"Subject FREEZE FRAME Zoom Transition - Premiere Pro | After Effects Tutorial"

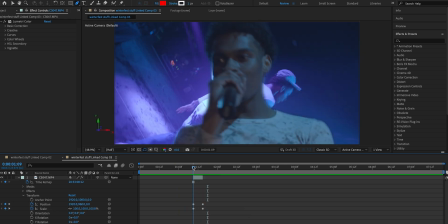4:15 If you feel like the freeze frame isn't going fast enough to match the speed of the clip, you can go ahead and just like increase the scale.
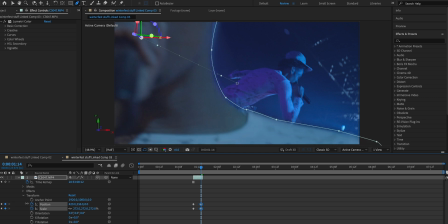4:21 So if we bring these keyframes back, I'm just gonna up the scale a little bit and then move them up a little bit more as well, just so it matches the speed that he's walking towards the camera. Now there's a few ways that we can make this look way better, and we're gonna apply this to each freeze frame transition we do, but let me go ahead and show you how to do it.
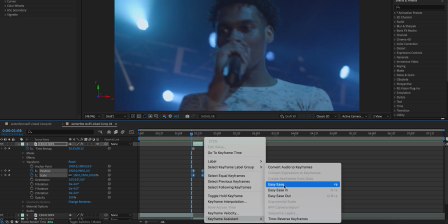4:36 So highlight your keyframes and you can press F9 or right click here and go to keyframe assistant, easy ease, which is gonna smooth out those keyframes for you.
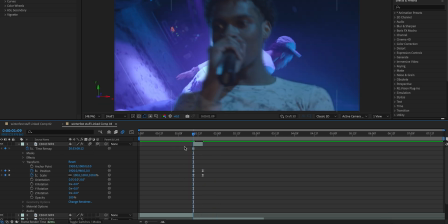4:44 Then the next thing we're gonna do is we're gonna turn on motion blur, and that's gonna make that look better right there as well. Now we've got the movement, we've got the transition. There's still one more essential step that we need to do.
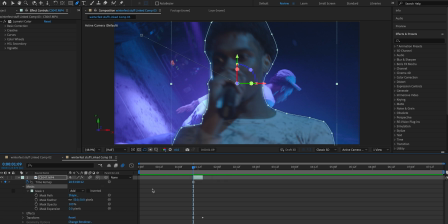4:54 So let's go back into the masks here on our freeze frame layer. We're gonna click on our mask, and on Mac, we're gonna press Command Shift N, which is gonna create a mask around our entire clip. On
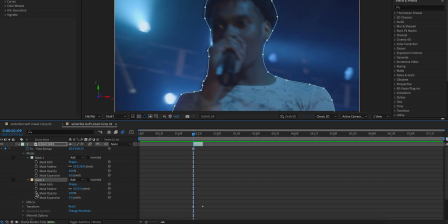5:04 Windows, I believe it's Command Shift N. Now we're gonna keyframe the opacity here at 100 at the beginning of the clip, keyframe it and go a few frames out.
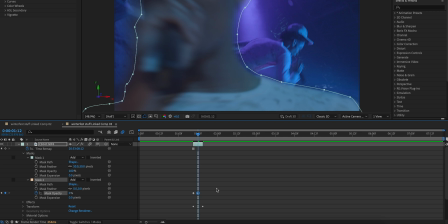5:12 And this is where we're gonna decrease it all the way to zero, which is gonna help transition and ease that transition for us in the background and clean it up a ton. Make sure to highlight those keyframes and easy ease them. So simply put, that's our transition pretty much right there.
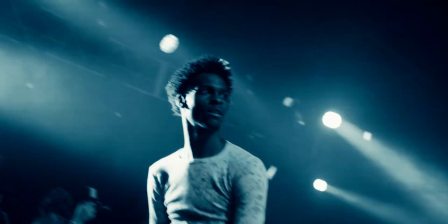5:25 But there's actually one more thing that we can do to clean this up even more. I'm gonna go into my composition settings up here.
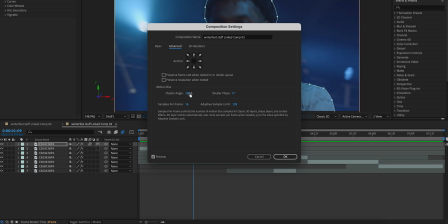5:30 I'm gonna go to advanced and we can change our shutter angle, which is more or less gonna change the strength of the motion blur. If you really want the strongest amount of motion blur, use 360. But in this case, I'm just gonna use 270 because I feel like it's a nice middle point here. Now, if we play through this again, the motion blur is even stronger. So let's go ahead and do this on one more clip because I wanted to show you guys two examples.
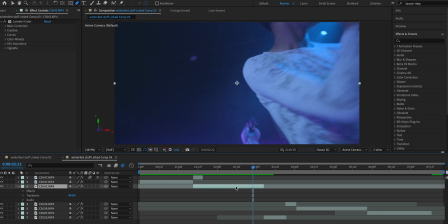5:49 So for this clip, I'm gonna do it right about here. He's nice and lit up. So again, we're gonna press Command D to duplicate the clip. We're gonna right click this and go to time freeze frame. Now we're just gonna do the same thing as we did last time.
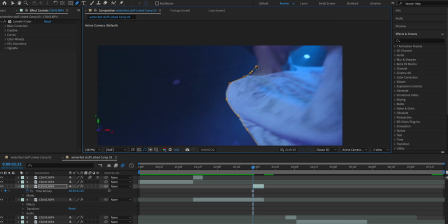6:00 We're gonna create a mask around the subject, making sure to follow the subject here. We do have this little spot where the background is showing, going down and connecting that mask.
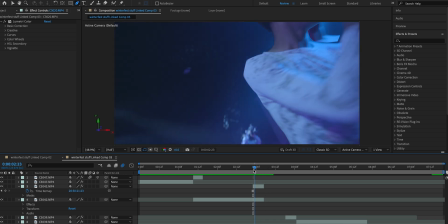6:12 Now this clip right here is the one we're transitioning into. So just to keep it organized, I'm gonna drag this back up. You don't have to do that. It's just how I like to do it. Now before I clicked and dragged this clip, which left this black space underneath. But instead for this one, what I'm gonna do is click and drag this clip up here actually and extend it a few frames.
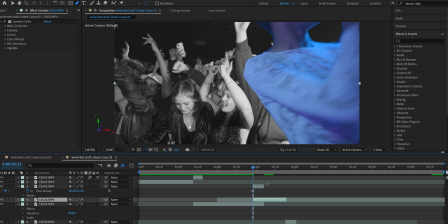6:30 That's just another way that you can go about doing it if that clip you're transitioning into has some extra leeway at the beginning of it. So we're gonna do the same thing on this freeze frame layer that we made. We're gonna open the mask. I'm gonna feather it here because it's really harsh on the edges. So I'm gonna feather it a good amount. So I'm gonna click this box again, open and drop that just so we can see the transform effect here.
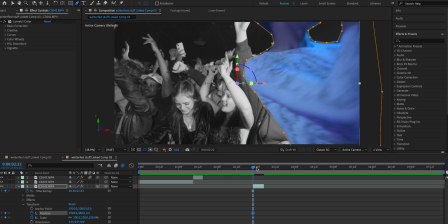6:48 So now we keyframe the scale and the position just as we did before and go one frame before the end.
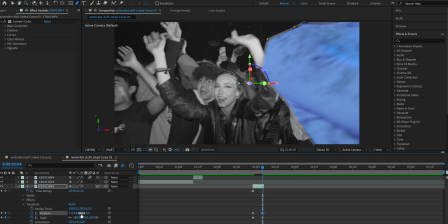6:53 And we're gonna zoom this in quite a bit, matching his motion, which he was going to the right, up a little bit.
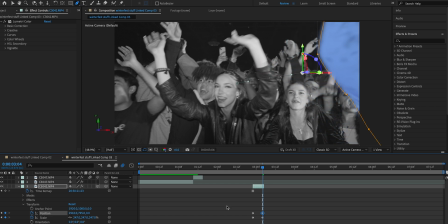6:58 So we're gonna keep zooming that in and we're gonna take him all the way off the screen here.
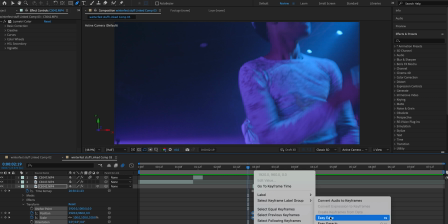7:02 So let's go ahead and clean up these keyframes we just made by highlighting them, right clicking and going to easy ease or pressing F9, which for some reason my F9 does not work. If you guys know the solution to that, let me know in the comments below. I don't know why that doesn't work. We're gonna enable motion blur here, which is gonna clean that up again for us.
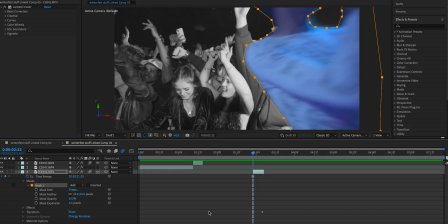7:17 As you can see, we're gonna go to the mask again, click on the mask on our freeze frame layer, Command Shift N, which is gonna duplicate the mask and put one around the whole clip.
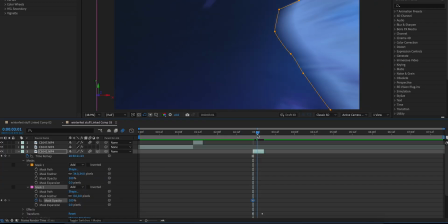7:25 Open up the second mask, keyframe the opacity, which is at 100. And we're gonna go a few frames forward and bring it back down to zero.
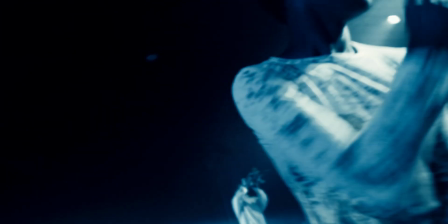7:31 Easy ease these keyframes. So now it's a smoother transition. You can see in the background, it fades in, which just makes that transition look a little smoother. So that's how you can do those freeze frame transitions, spice them up a few different ways. But I wanna show you guys a few other things as well. I use a plugin called Shake Sauce by Brian Delamata. Really nice plugin, works great with After Effects.
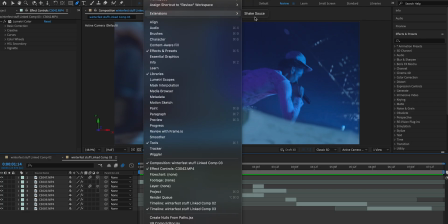7:52 I definitely suggest checking it out. I'm gonna go to Window Extensions and open up Shake Sauce here for you guys to see.
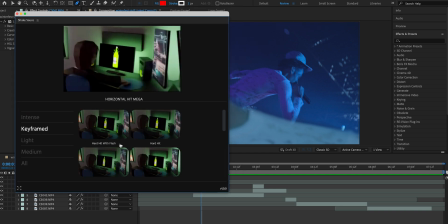7:57 Now the way this works is we have these ones, which are all keyframed for us, does it all for us, which is really, really nice.
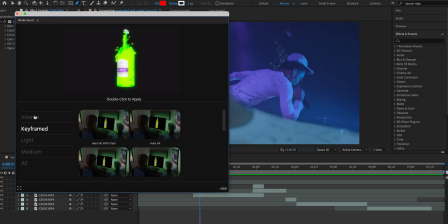8:02 I'm gonna find a spot right about here and I'm gonna go ahead and use the hard hit with flash by double clicking it.
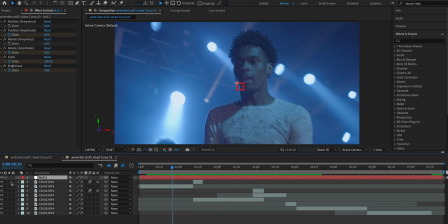8:09 You can see it adds a nice shake, which just adds some more impact to that transition. I wanna go ahead and copy paste this hit to another part of the sequence here.